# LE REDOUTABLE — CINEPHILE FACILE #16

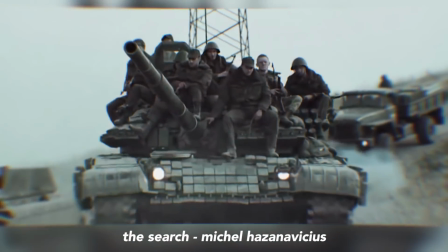Hazanavicius a fait The Search, mais le public aurait préféré le revoir collaborer avec Jean Dujardin pour le faire de nouveau rire,
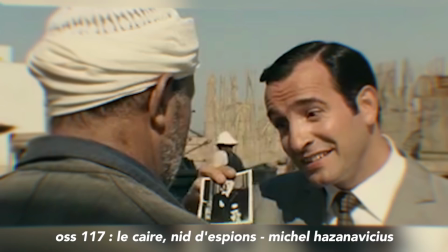parce que La Guerre de Tchétchénie, c'est bien mignon mon coco, mais c'était quand même plus sympa quand tu faisais des vannes sur René Coty.
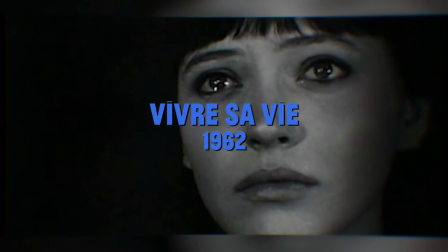Rester soi-même, est-ce un risque à prendre dans le milieu de l'art? En effet, beaucoup d'artistes se complaisent dans un style donné car ils savent que c'est ce qui plaît au public.
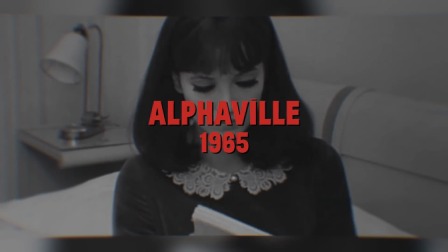Ils ne prennent aucun risque et se confortent dans l'idée que quoi qu'ils créent, leur audience appréciera parce que la recette a déjà marché.
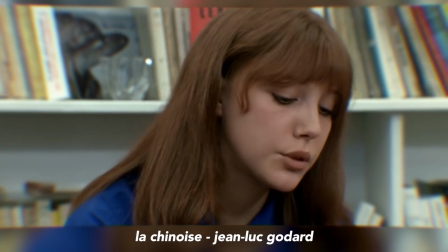Or, à cette période, Godard prend le risque de se renouveler, au grand dam de son public et de l'effet du « c'était mieux avant ». Pour moi, dans ce premier acte, la double lecture m'a juste sauté aux yeux. Ou alors c'est moi qui extrapole totalement. Ce qui est possible. Mais ça me paraît nécessaire de ne pas occulter la possibilité de ce double discours puisqu'il viendrait mettre en parallèle Godard et Hazanavicius et viendrait sceller comme une espèce de lien entre eux. Comme si ce parallèle venait rendre encore plus légitime que ce soit Hazanavicius qui fait ce film et pas un autre. Godard ne se reconnaît pas dans le fait d'être adulé pour des films qui sont déjà derrière lui. Il veut évoluer avec son temps, amener une vision politique au cinéma, quitte à ce que son public ne suive pas. C'est vrai, à quoi bon faire des films pour oublier la réalité alors qu'on pourrait amener la réalité au cinéma?
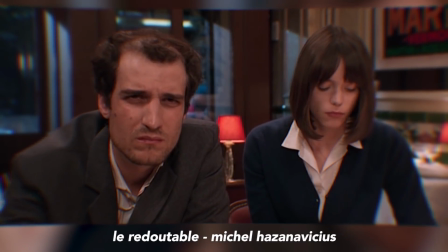Il souhaite tout simplement rester fidèle à lui-même et à l'air du temps, par phobie de devenir un vieux con.
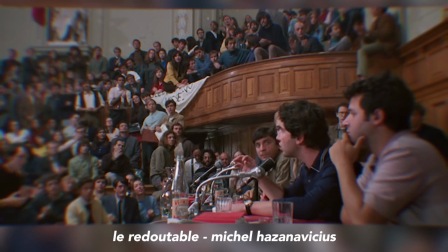Mais c'est quoi être un vieux con? C'est faire partie des bourgeois de 1968? Rester hermétique à une jeunesse sur le point de leur couper tous leurs privilèges?
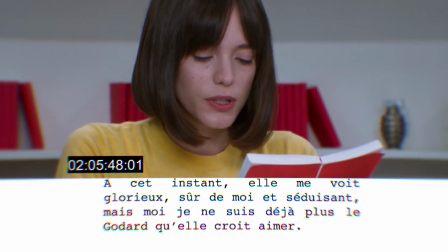Ou bien est-ce que c'est être un cinéaste qui, à 37 ans, est l'icône de cette jeunesse et a peur de ne pas être à la hauteur?
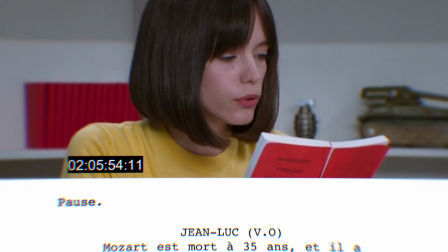Le redoutable, c'est aussi cette réflexion sur le temps qui passe et sur la possibilité d'une date de péremption pour les artistes.
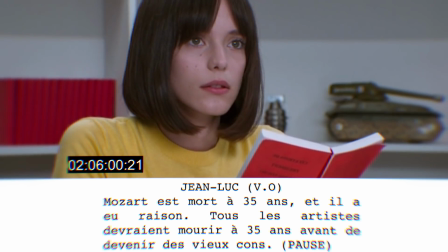Est-ce que vieillir, c'est ne plus faire un art qui parle à tout le monde? Et Hazanavicius a réussi avec brio, tout au long du film,
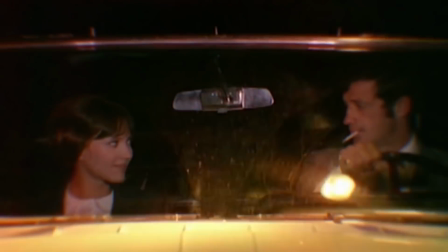à porter cette réflexion et tant d'autres par une utilisation parfaite de deux grammaires du cinéma, celle de Godard et la sienne.
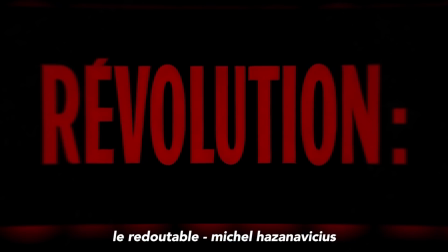En effet, dans le film, Michel Hazanavicius multiplie les références au style iconique du réalisateur de la Nouvelle Vague.
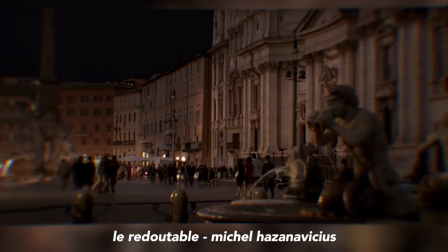Cependant, il est important de noter que toutes ces références au style godardien ne sont pas que de la poudre aux yeux.
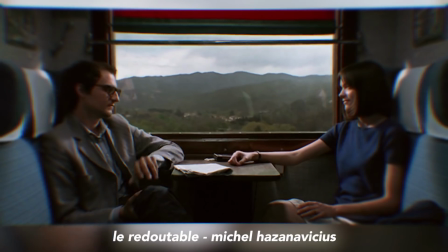Hazanavicius utilise ces références avec parcimonie pour mieux servir son propre univers et surtout son propos.
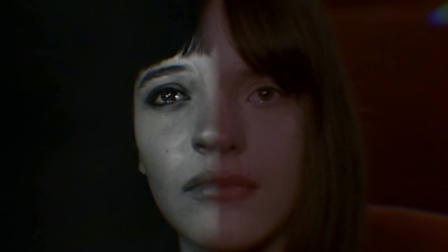Il ne s'agit pas de copier pour copier, de nous balancer à la figure « Oh, regardez, c'est un film sur Godard,
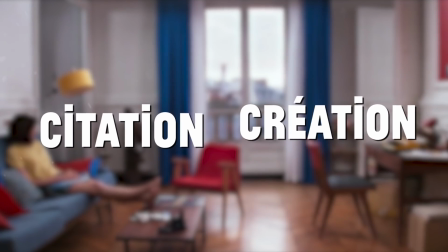vous avez vu, je fais pareil !» mais de trouver un équilibre entre la citation et la création.
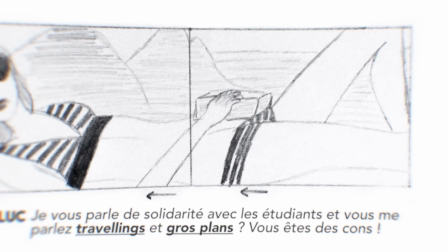Il a su réinventer le style de Godard tout en se réinventant lui-même. Il propose des idées originales de mise en scène, chaque plan va d'idées inattendues en idées inattendues.
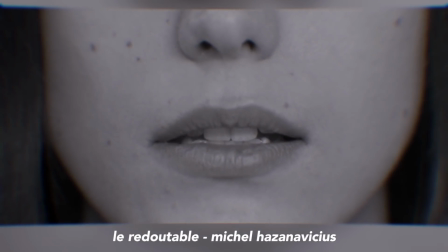Parce que, d'accord, c'est une chose de filmer du nu en noir et blanc sur fond de musique classique,
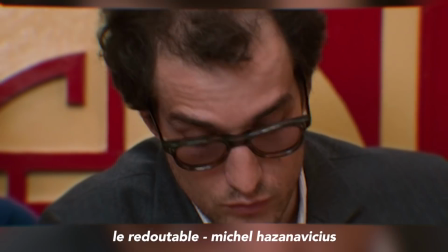mais c'en est une autre de briser le quatrième mur en faisant dire à un acteur que les acteurs trouvent ça con.
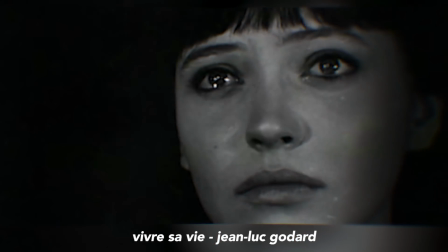Je suis sûr que tu demandes à un acteur de dire que les acteurs sont cons, il le fait. C'en est une autre encore de reprendre une scène de Vivre sa vie pour lui faire dire deux choses différentes.
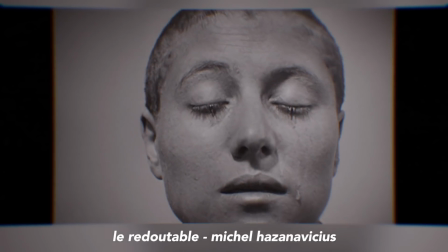Chez Godard, Anna Karina s'est mise au cinéma devant La Passion de Jeanne d'Arc. Chez Hazanavicius, le film plante le décor d'une dispute entre Anne et Jean-Luc qui parle par-dessus le film.
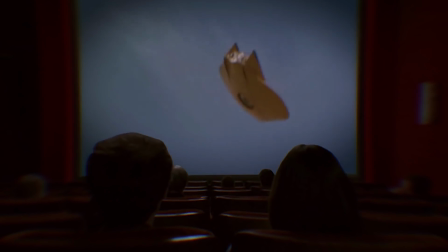Oui, Michel en a profité pour glisser un subtil clin d'œil au genre qui a lancé sa carrière, le détournement.
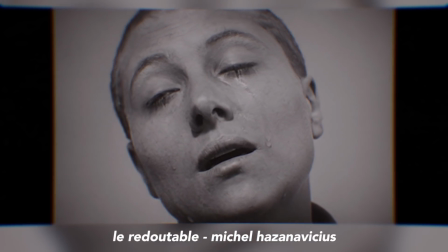Il se sert aussi de cette scène déchirante de La Passion de Jeanne d'Arc pour présenter ses personnages comme spectateurs de leur propre travail,
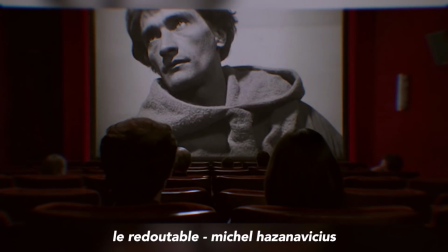notamment par des plans où on voit les personnages en amorce devant le film.
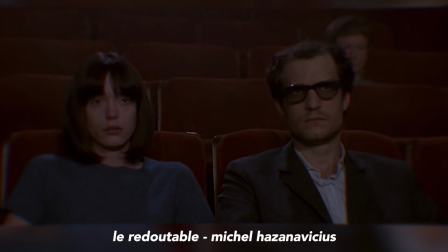J'ai vu dans les contre-champs de cette séquence une façon pour Michel de prendre du recul par rapport à ses précédents succès et de nous dire « C'est bon,
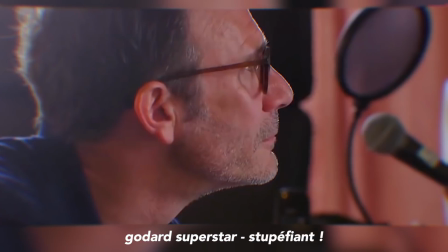j'ai fait la classe américaine, on passe à autre chose. » Et c'est là que réside tout le génie de mise en scène de Michel Hazanavicius. Je sais que je radote, mais c'est vraiment la mise en scène qui porte le film d'un bout à l'autre. Sans quoi, Le Redoutable, sous la patte d'un autre réalisateur, aurait sûrement été juste un ramassis de références creuses et insipides. Parce que Hazanavicius a eu le culot de mélanger son style à celui de Godard et que ça a tout simplement fait des étincelles.
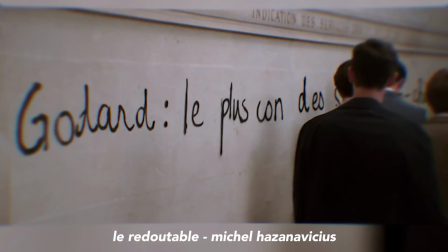Plus loin dans le film, une référence très élégante sert à nouveau à appuyer le propos du film. Sortant d'un houleux débat à la Sorbonne, Godard aperçoit son nom tagué sur un mur.
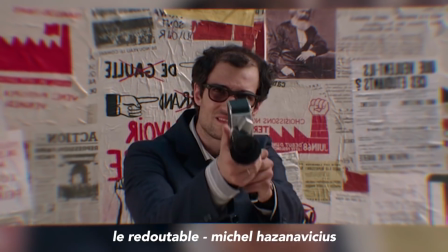Dès lors, le film passe en négatif. Comme toujours, on trouve un double sens à cet outil de mise en scène.
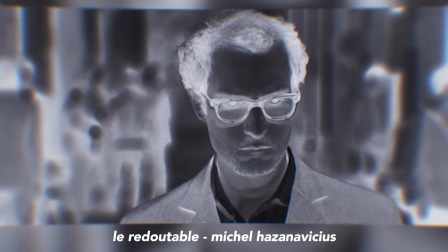Tout d'abord, c'est une référence à La femme mariée de Godard, mais également c'est la représentation de sa psyché à ce moment précis du film.
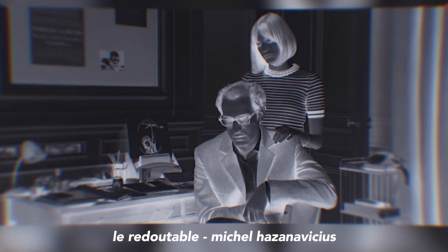Il voit tout négativement, il devient triste, déçu de lui-même et de l'image qu'il donne, il remet tout en question et se met à déprimer.
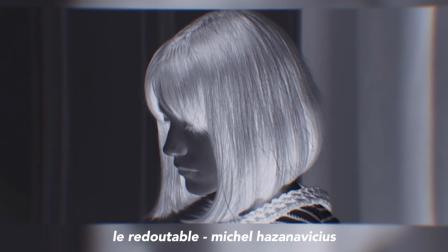Un jeu se crée aussi avec la musique, qui était jusque-là extra-diégétique, puis devient intra-diégétique lorsque l'on se rend compte qu'un vinyle est en train de se rayer.
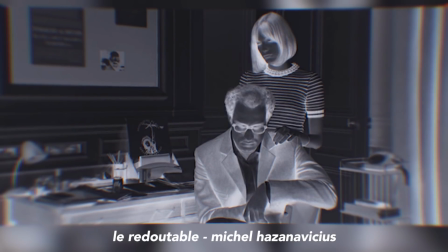Sur ces soubresauts sonores, l'image alterne entre négatif et couleur.